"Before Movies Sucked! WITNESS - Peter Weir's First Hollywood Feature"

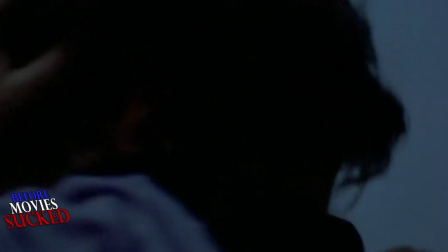The one brief moment of dialogue that Harrison speaks to her, defining what they both know to be true,
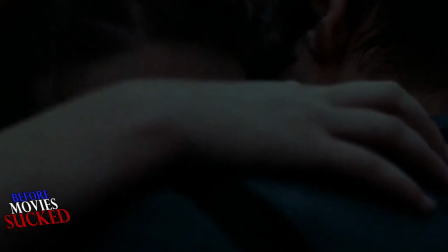is perfect because it answers all the unspoken questions,
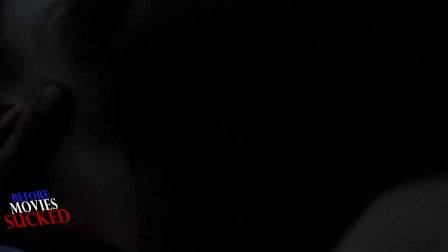settles all of the conversations we witnessed but never actually heard.
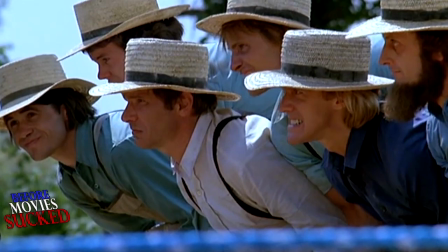That is the power of cinema. One thing this movie is known for is the barn-raising sequence,
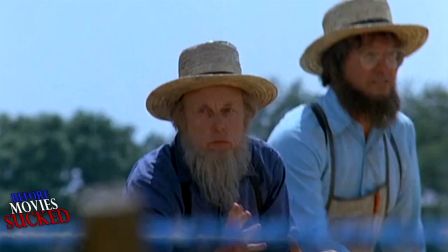a beautiful montage of the Amish community coming together to construct a new barn from scratch.
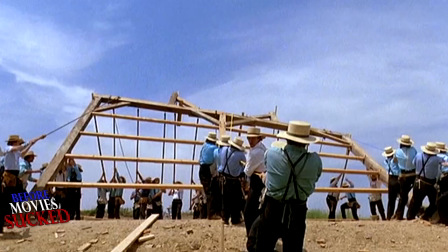Harrison Ford's self-taught carpentry skills added to the overall authenticity of the sequence,
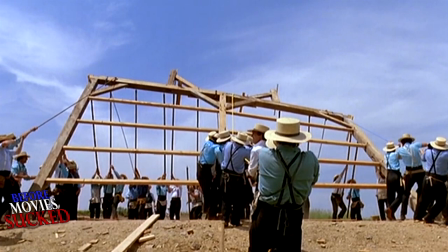but it's the cinematography that captures the beauty of the Amish countryside,
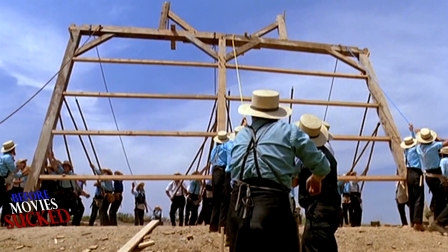An attractive and idealized landscape in stark contrast to the more familiar noise and anxieties of our contemporary lives.
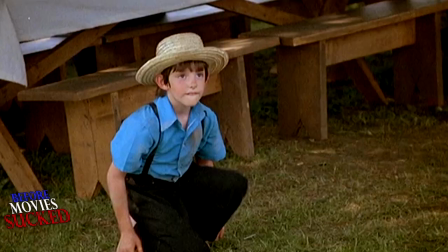The differences between these two worlds remind us that John Book is merely a guest.
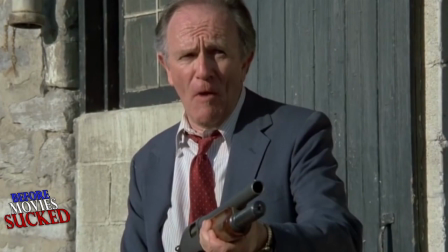As he recovers, as their romance grows, the world continues to move against them.
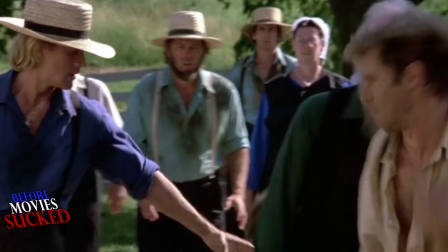It all comes to a head when the bad guys show up with guns intent on forcing these peace-loving people to submit. it.
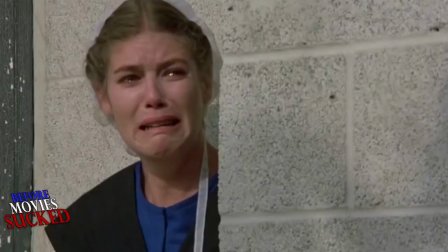The fish out of water, the man between two worlds, finds himself the defender of the innocent, demanding justice,
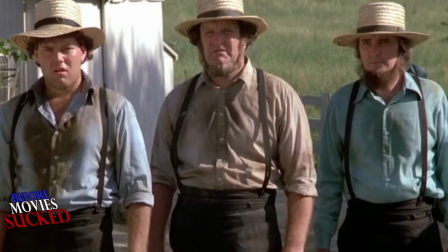confronting evil with righteous indignation against the powers that would
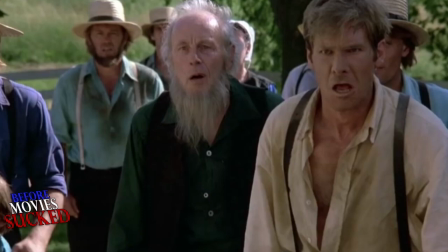corrupt and exploit for their own desires to profit at the expense of others.
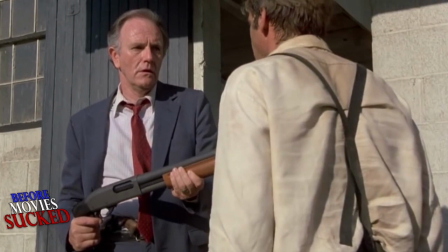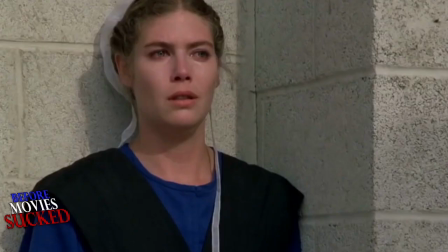One man standing for the betterment of all, standing for a higher ideal, one man standing up and winning.
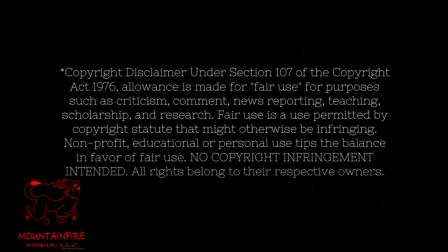This is what an American hero used to be.